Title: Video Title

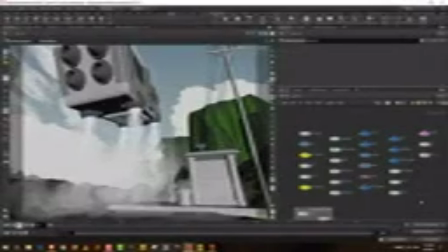4s
Alright, so this is where we are. So we finished modeling the entire scene, and in this lesson we will look at how to shade the exhaust of the bus in Octane. And what I'll also do is I will
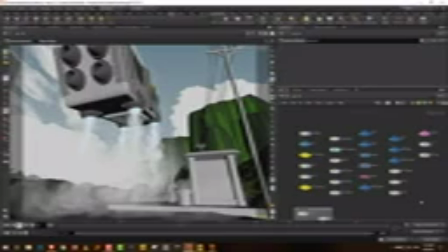18s
also do a little bit of additional lighting to just bring the whole scene to look a little better. Alright, so one of the things I have done with the exhaust is the same thing that we have in our cloud,
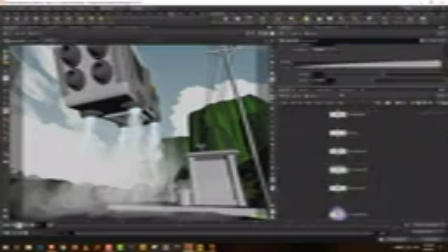33s
which is this volume warp, which allows us to fade it in a particular direction.
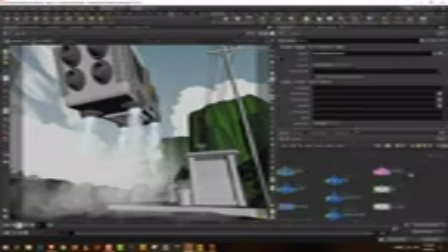39s
I have added that to the exhaust because what I wanted
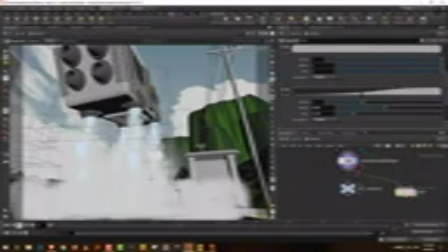44s
was I don't want it to be this heavy at the base.
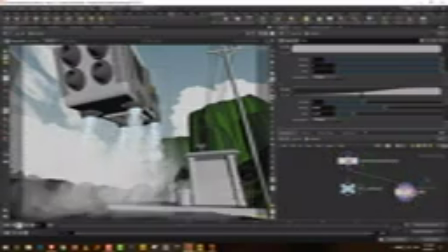48s
So the idea was to sort of just fade it out in the y-axis,
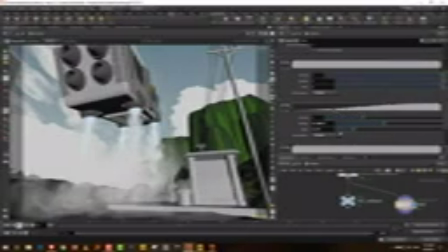53s
so you can control how much density it should have towards the base. So the point is, it just gives you a little bit of additional control.
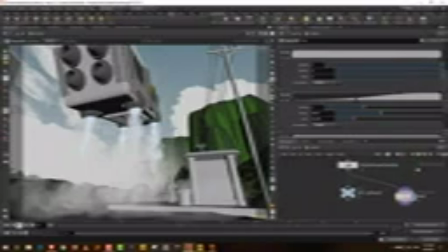64s
Rather than trying to do it in the simulation, if you want some additional control during final rendering, this is quite useful.
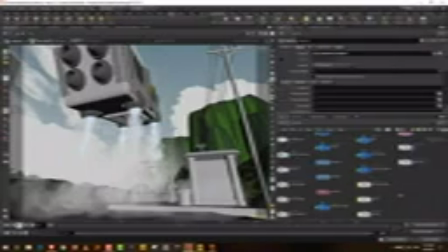72s
So let's get started. What I'm going to do is I'll come into the shopnet, and I have this one material which I built for the exhaust because I was testing out the scene.
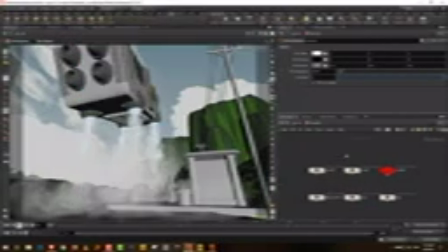83s
This is the scene so far, this is where we are. So what I want to do is I'm going to take the cloud material and I will duplicate it. And let's just call it exhaust. I'm going to delete, or let's just call this old.
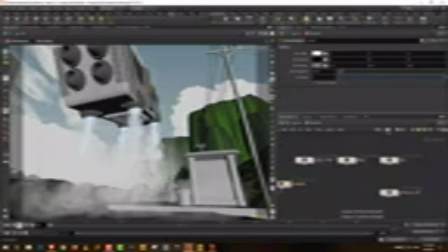98s
Yeah. So we'll call this exhaust. And I'll just assign it to this fellow.
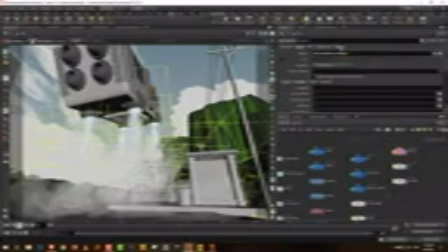106s
Okay, so I've done a couple of things here. Actually, just one thing, which is you add the Octane object parameters, and the same as the fog, change the emission grid to density, because we don't really have any temperature or heat or anything in there. So we're just going to shade it the way it's shaded in the viewport.
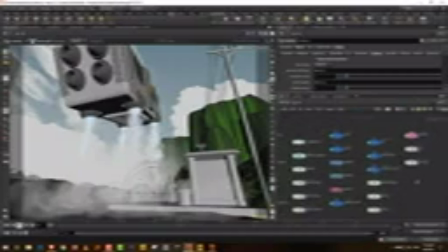125s
Alright, so let's do a basic render, and we'll see what we have, and then we'll continue from there.
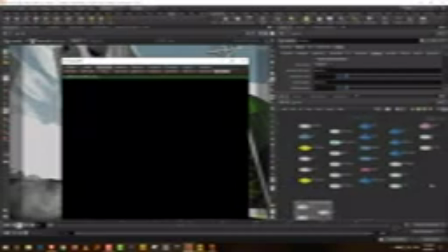131s
So yeah, now as I had said before, I'm just saying it again, just make sure that all your volumes are kept as volumes and not as VDB.
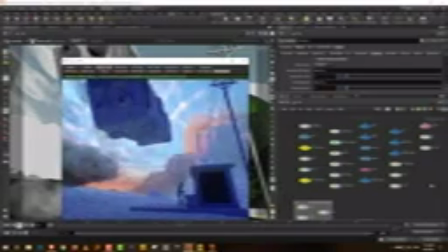139s
Because if you have VDB, it will take longer to calculate. Okay, let's do one.
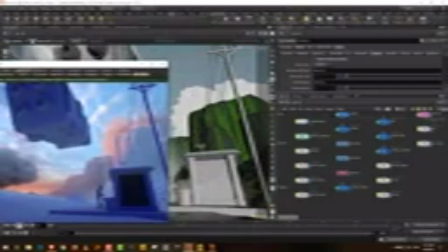145s
So one thing that I have done here is I moved the big cloud on the right further out to the right, because what was happening was that it was blocking the bus and you weren't getting it wasn't looking very nice.
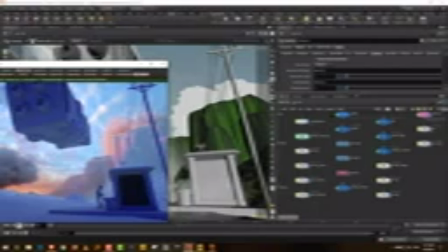159s
It was getting in the way and the bus wasn't getting highlighted. So I just moved it to the side so the sky remains open.
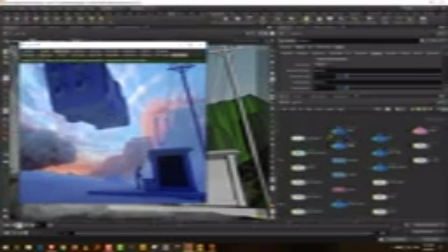166s
Alright, so what I'm going to do is I'm going to turn off both these clouds so that we get
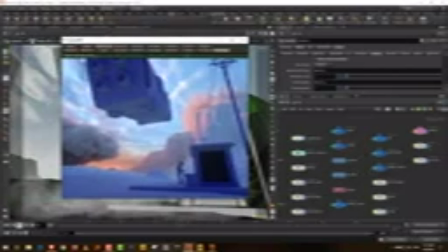173s
it'll render in a shorter time. Now, right now you can't see the exhaust because our density is too low. It's using the same shader that we built for the cloud. So it is there, but it's just really, really low.
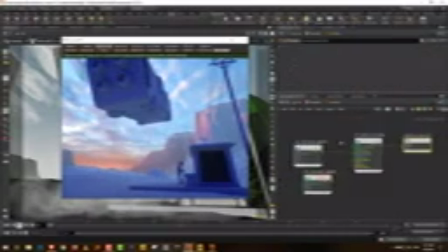186s
Okay, so what I can do is I can come into exhaust, and let's do one thing. Let's get rid of both these things. And I'm going to bring the step length down to 1. Okay, so you'll be able to see it, and get the density up to about 8.
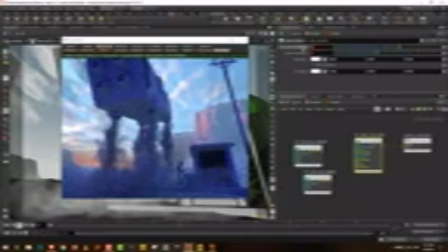201s
And that's what you'll get. Let's keep it at 10 for now, and then we'll adjust it later.
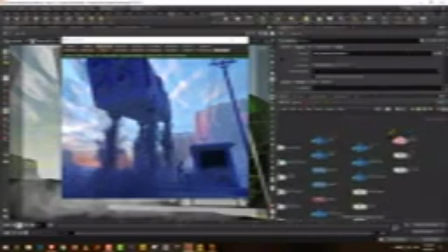206s
Yeah, so just to show you the difference, if I come into the exhaust and I just go to the base volume that I have,
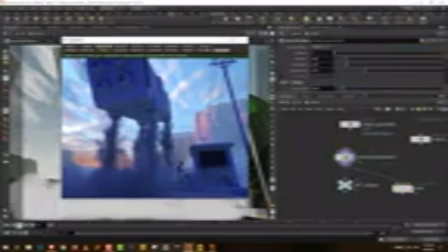215s
and let's do a snapshot of this. So if I reload that, just to show you the difference, what it is before and after the fade.
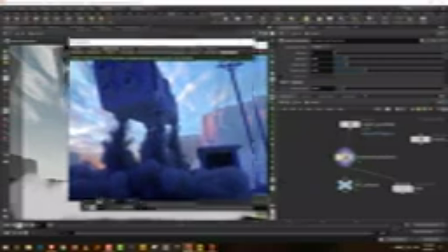226s
Yeah, so there you go. So if you look at it, this is what it is originally.
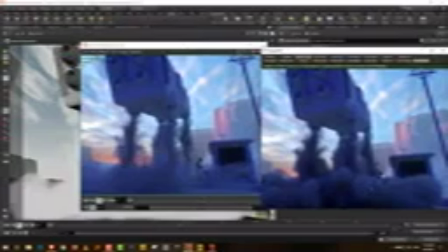232s
So it's extremely dense, and because of that you can't really see this guy at all. So what will happen is, if you try to lower the density overall, everything will disappear. So what we want is, we want this density to remain, and then at the ground level it should fade out. So this gives us more control.